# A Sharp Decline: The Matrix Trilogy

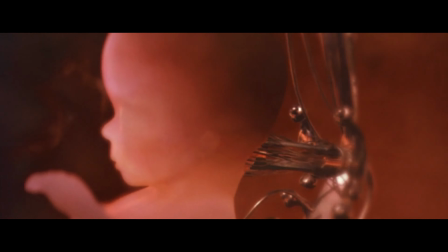[16:28]
Doing this makes the decision a thousand times easier for Neo, because continuing the machine's planned cycle would be arguably worse than letting everybody die,
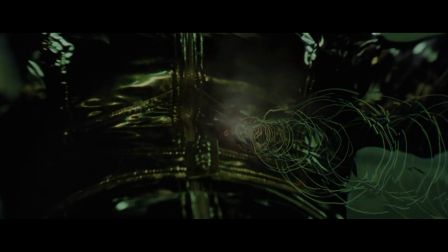[16:37]
especially since it's not even clear how saving Trinity would kill everyone still hooked up to the Matrix.
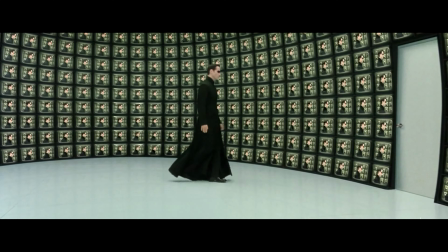[16:43]
So Neo still has hope that he can rescue Trinity and save Zion, a trait that the Architect mocks.
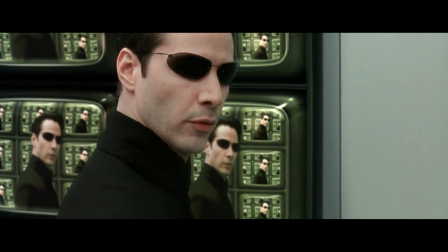[16:48]
Since the other choice is like a horror movie scenario, Neo chooses to go save Trinity because of course he doesn't.
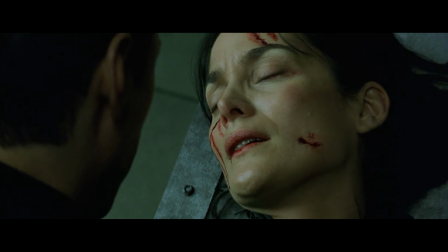[16:54]
He saves her from a perilous fall, but she dies in his arms anyway, leading Neo to go in deep and bring her back to life with Jesus hands.
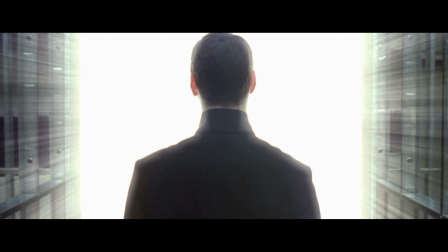[17:03]
Apparently, his visit with the Architect has formed some kind of connection between him and the Source, because back in the real world, Neo manages to stop some Sentinels dead in their tracks.
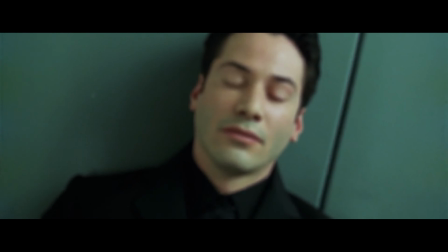[17:12]
The strain of this causes him to pass out and wake up in some kind of simulation, despite not being plugged in.
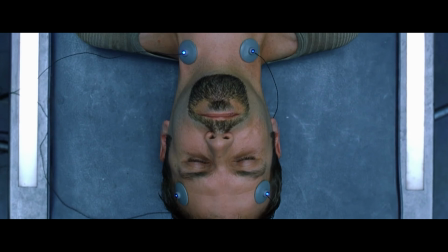[17:17]
Smith, on the other hand, has found a way out of the simulation and into the real world.
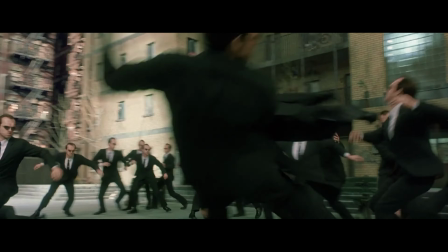[17:22]
For all its faults, Reloaded is admittedly fun to watch, almost reaching into so-bad-it's-good territory and its goofier moments.
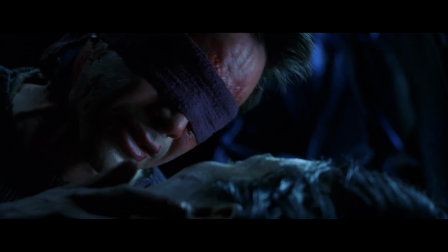[17:29]
By the time we reach revolutions, though, the fun has been drained dry.
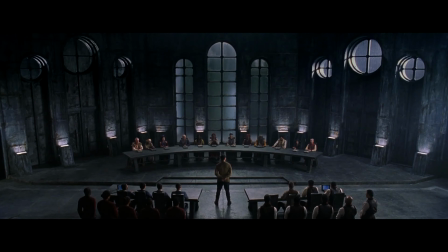[17:34]
What's left is a slog, the feature-length third act of a story that already got its interesting parts out of the way.
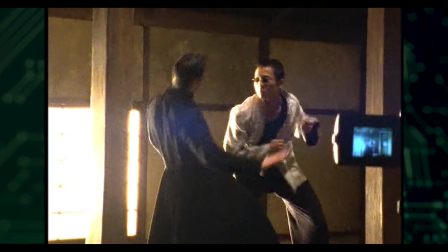[17:40]
Sadly, this was the unavoidable result of the Wachowski's flawed design for the trilogy's structure.
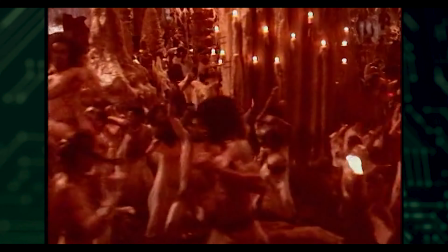[17:45] The idea is that we're going to make both these movies, Matrix 2 and 3, at the same time.
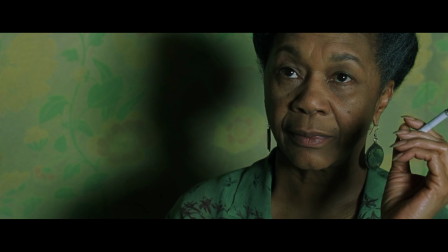[17:51] It's one giant movie.
If the program was breaking down and reloaded by revolutions, it is broken.
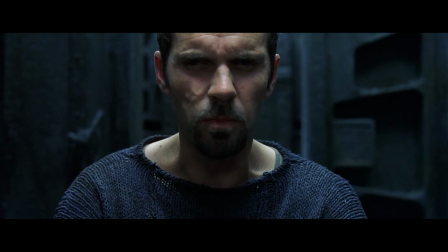[17:58]
With Neo stuck in a virtual limbo, Agent Smith's power is growing in and outside of the Matrix, making him an exact opposite and negative of the One.
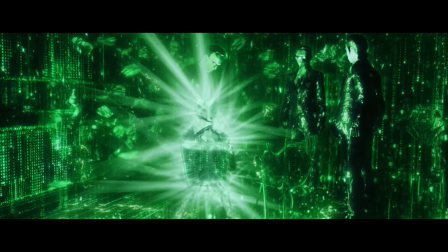[18:06]
Once Neo is freed, Smith strikes on both fronts. He assimilates the Oracle in the Matrix and attacks Neo in the real world, blinding him but finally being thwarted.
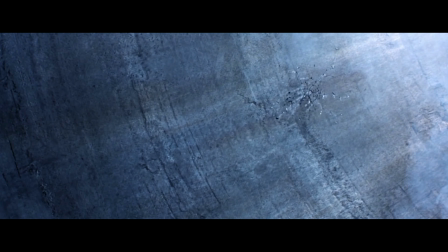[18:15]
As the Sentinels descend on Zion, the last humans prepare for a long, long battle.
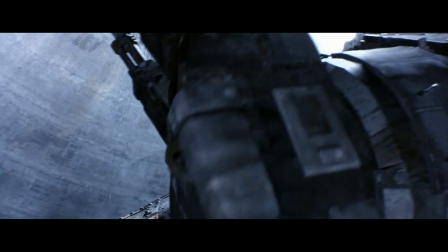[18:20]
Not even halfway into the movie and it already feels like the finale, only none of our main characters are here.
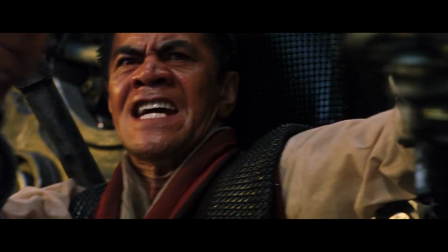[18:26]
We've spent a combined total of 10 minutes tops with these people and we're supposed to get sobby over their sacrifice.
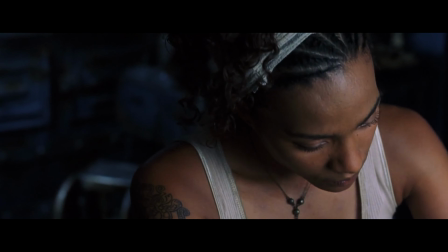[18:31]
This one scene is actually longer than all their other screen time combined. 19 minutes long, in fact.
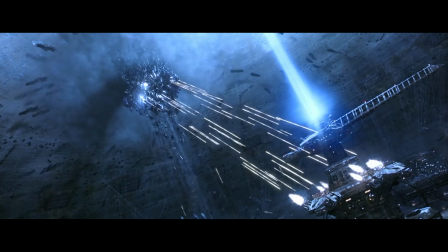[18:39]
Almost 20 minutes of metal and dirt that wears on your senses with mind-numbing repetition.
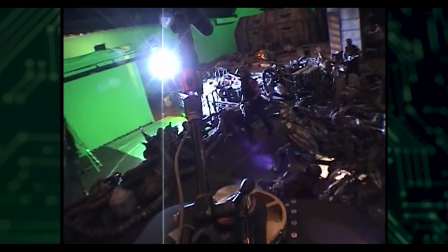[18:46]
It's almost sad to watch the making of this scene because an insane amount of work went into it.
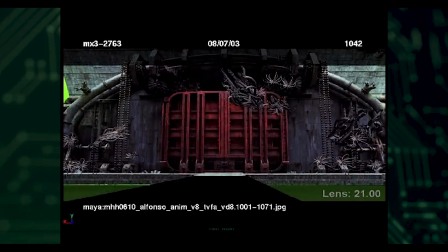[18:51]
Hours upon hours of dedicated labor into producing something that just ends up dull and draining.
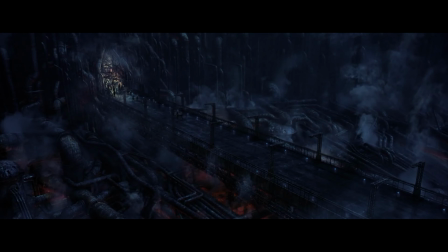[18:58]
Ultimately, Zion's forces barely managed to retreat before the next wave of Sentinels and Neo,
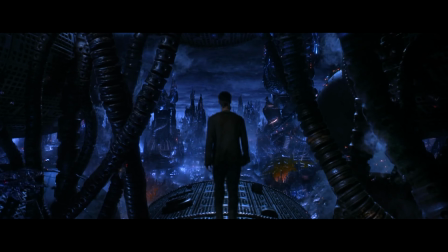[19:03]
realizing that Smith poses an equal danger to the machines as well, travels to the Machine City to broker a deal.
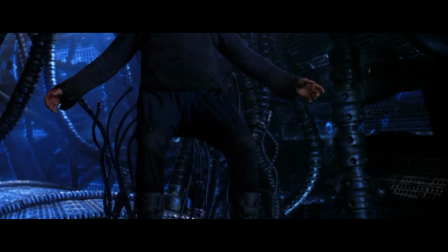[19:08]
He will help them stop Smith if they will call a ceasefire on Zion. They agree, setting the stage for the next overextended action set piece.
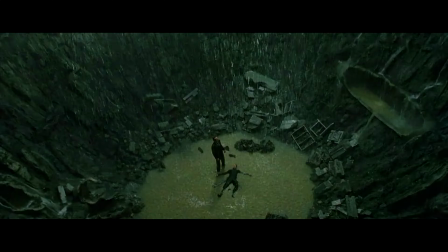[19:17]
Overconfident after absorbing the Oracle, Smith takes on Neo alone, which is certainly less silly than the Burly Brawl, but no more subtle in its execution, like Dragon Ball Z levels of subtlety.
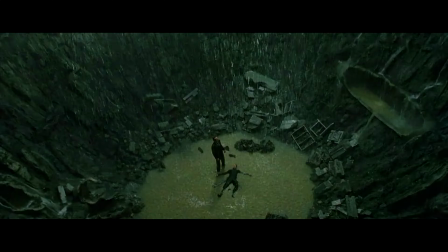[19:30]
That kind of fight scene is almost impossible to pull off in live action, even now, but the 2003 CGI definitely doesn't help.
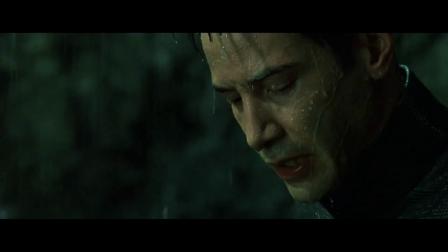[19:38]
Eventually, Smith emerges victorious, but Neo chooses to keep fighting, which Smith can't understand.
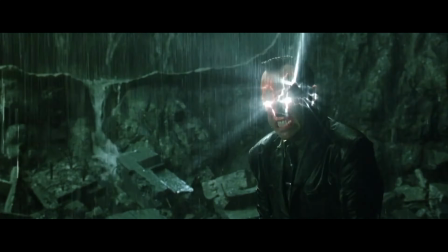[19:44]
He assimilates Neo, but is then destroyed from within, along with all his copies.
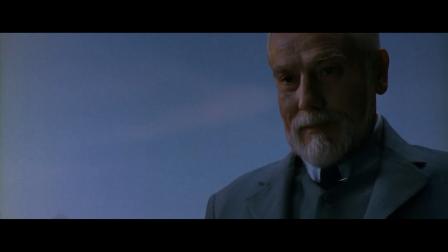[19:49]
In exchange, the machines withdraw from Zion, and the film ends on an uneasy piece, with the new Matrix rebooted to the default Windows background.
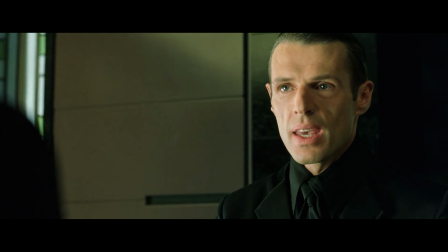[19:56]
Despite all the philosophizing of the previous movie,
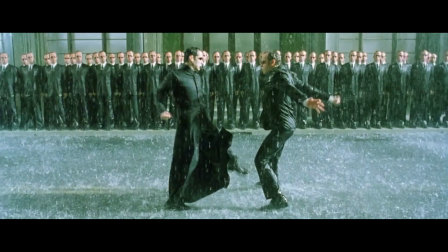[20:00]
Revolutions is comically oversaturated with shooting and punching, but feels more exhausting than exciting.
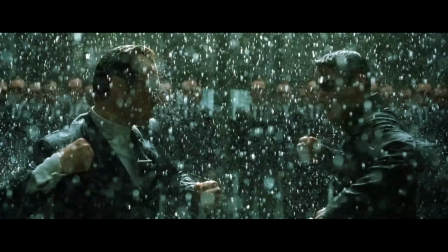[20:07]
It goes to show that not all action is created equal.
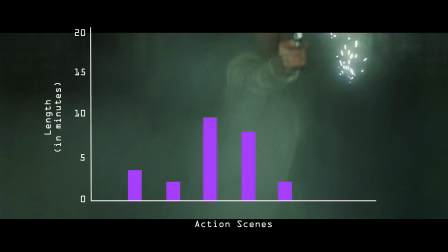[20:10]
The action in the first movie is fast paced and varied, never feeling like it's dragging, for the most part.
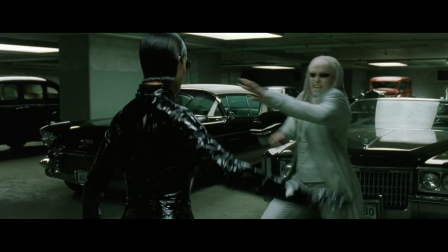[20:17]
Reloaded was pushing it with the 20 plus minute Merovingian chase, but that's broken into distinct sections across different locations,
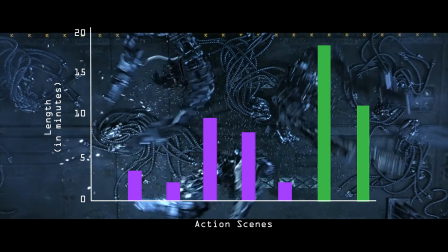[20:23]
whereas Revolutions is mostly prelude to just two major scenes that drag on and on in a bid to be climactic and epic.
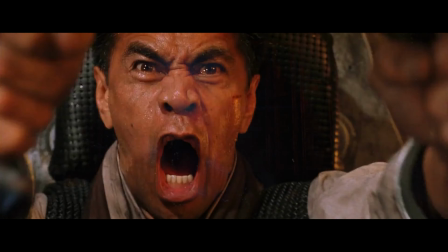[20:31]
But it just makes you tired. So, so tired.